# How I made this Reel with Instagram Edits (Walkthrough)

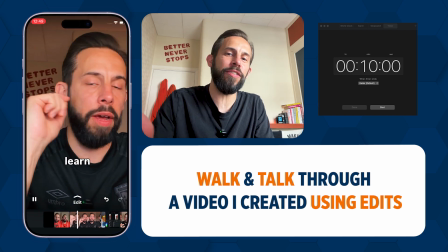(0:00)
In this video, I'm going to walk you through and talk you through an Instagram Reels video I created using the Instagram Edits app.
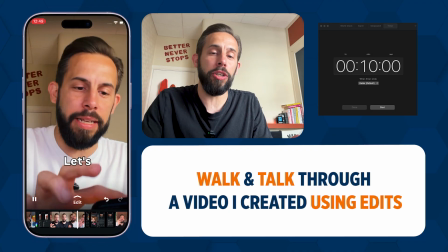(0:08)
Now, I'm going to show you all the elements that I put together, and we're going to touch on many of the previous tutorials that have been in this series.
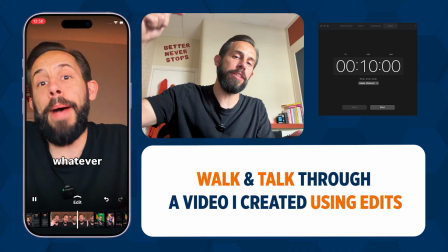(0:16)
If you want to check out any of the other videos in the series, the link is in the description. And of course, you can ask me questions and leave me comments.
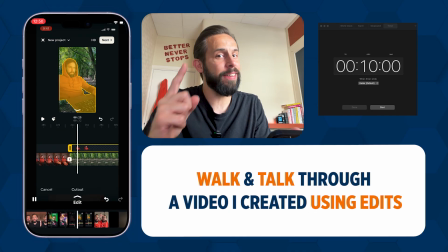(0:24)
And if you're new here, don't forget to subscribe.
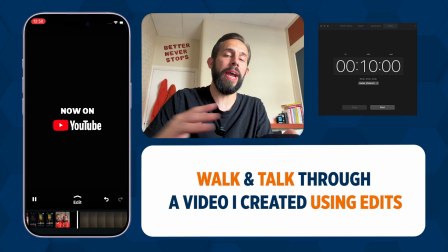(0:27)
But as always, I'm going to show you this and take you through it all in under 10 minutes, and we're about to hit that timer.
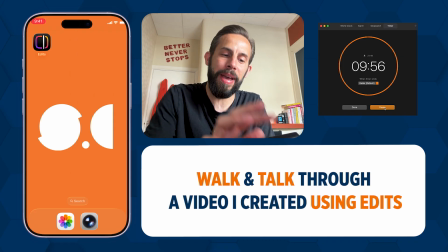(0:33)
So let's start the timer and off we go. First thing, I'm going to open the Instagram Edits app, and it's going to take you already to this video that I've created.
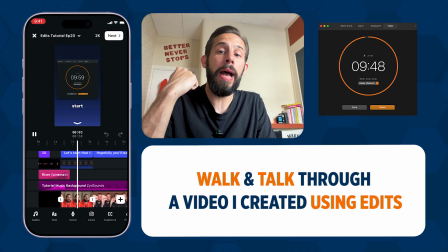(0:41)
Okay, and I'm just going to play it through while I'm talking you through some stuff. So I'm going to talk you through, and I do have an added tip, a bit of a hack,
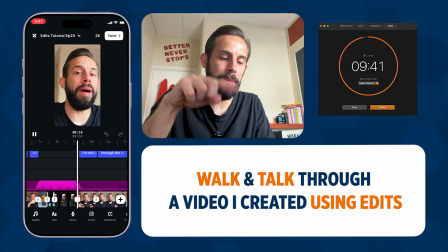(0:50)
if you like, that I'll talk to you through in a minute, that I've put at the end of this video,
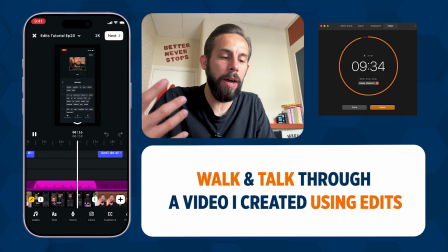(0:55)
as in the video. But we're going to cover off captions, we're going to talk about audio, we're going to talk about transitions, we're going to talk about assembling the entire
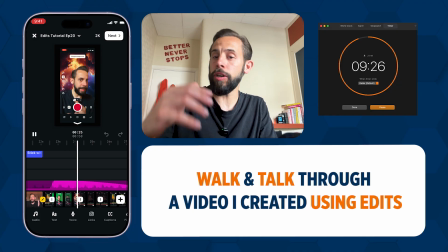(1:05)
process, and hopefully you're going to take away a few hints and tips and bits and pieces.
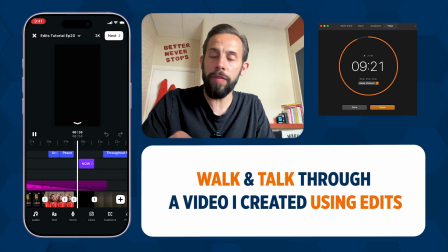(1:10)
And if there's anything specific that you want to cover off, then you can head to other episodes.
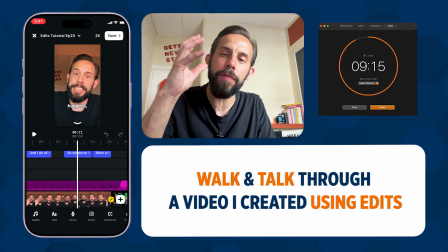(1:16)
So let's go from the beginning and go from the start. I kind of knew that I wanted to change the pace.
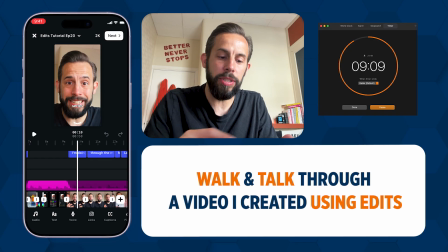(1:21)
I wanted to flick through a lot of footage that I'd already used in this series. So that was obviously really helpful.
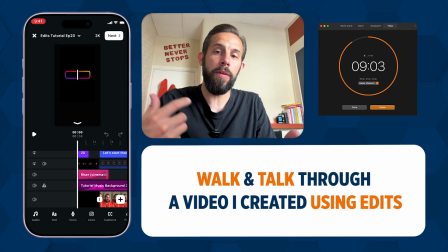(1:28)
I haven't actually needed to record anything as such for this video. It's all elements that I've pulled together off other videos.
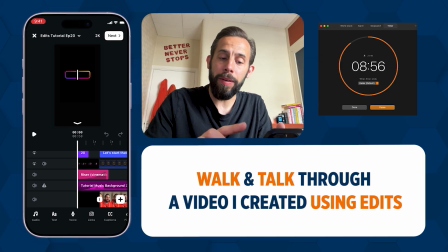(1:34)
So first of all, I started off straight away with the logo of Instagram Edits app.
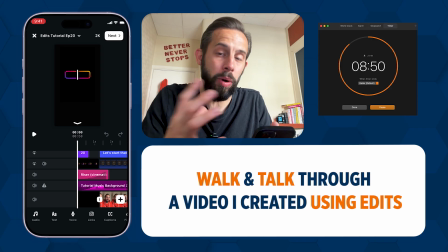(1:41)
And the reason I've started with that is so people know straight away what it's kind of going to be about. No matter what, it's about edits.
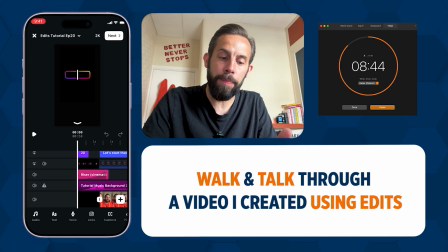(1:46)
This whole series has been about edits. So I've then, in big text, which is here, I've the yellow box, 20, a nice quick number, something that flashes up, and I have a transition that zooms that in. So it actually zooms in and says 20, and then episodes. Okay, so again, people know it's edits, 20 episodes.
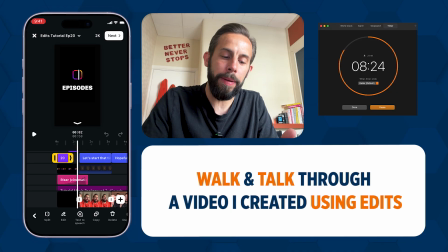(2:06)
It's kind of the crux of this whole series, straight away. I've done that by layering. So I've layered the first layer on top that I already had from a previous screen recording from long ago, is this little animation that when Edits was launched, it did. So I've layered that, I've used overlay.
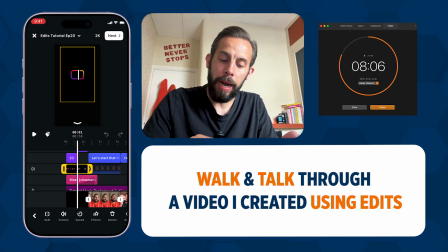(2:24)
So I've selected that and put overlay. And then below it, I have just got plain black image,
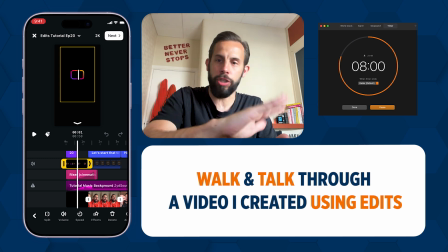(2:31)
a screenshot of just blacked out camera, or a actual,
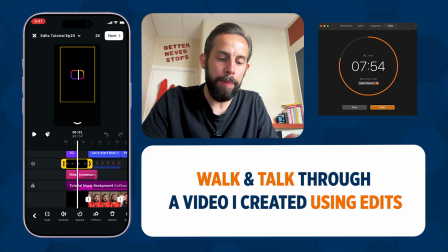(2:37)
export of just the color black underneath, so that it all kind of ties in together. I've then got a cinematic sound effects, which is the raise. There's like a warp that goes into that, and that's on this layer here.
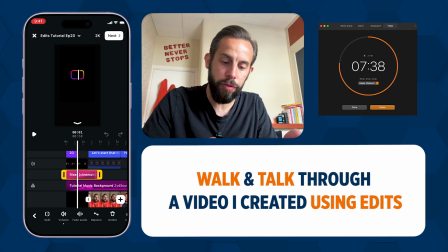(2:52)
Come back to the music in a little while because that kind of runs throughout. But I want to talk to you about the next section. So the next section, firstly, has captions, which we talked about as a whole episode.
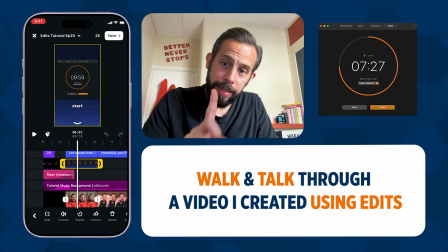(3:04)
Has a layer over the top, which is my timer. And underneath that, it has a video snippet. But you can't see the video snippet. So in this bit, I'm actually talking, and I'm saying these words.
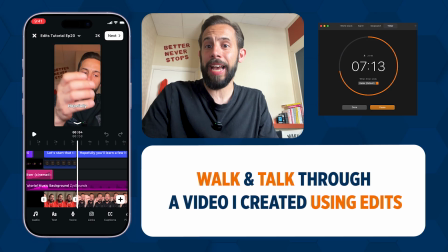(3:16) Let's start the timer.
That timer, because that was kind of a little bit of a catchphrase that I said every single time, and I've said it again on this time.
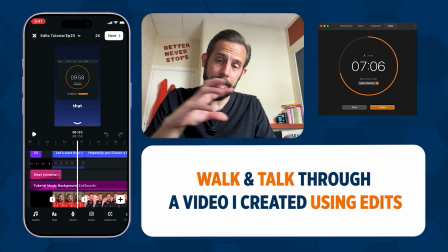(3:24)
So you can sometimes have and use the voice underneath or the sound underneath and layer things on top of it,
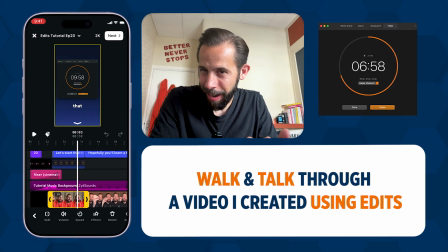(3:31)
so you never see that bottom layer. You never know, you don't really care about that really, but you put things on top of it to kind of hide it, but you want elements of it. I then did captions. Now, two things about captions. One is it can be really laborious typing captions out manually or text out manually.
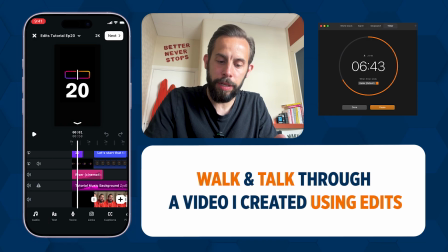(3:48)
I did that for the 20 and I did that for the episodes. And you see they're different colors, they're purple. I did that for the 20 and I did that for the episodes because there were just 2 words. Didn't take long.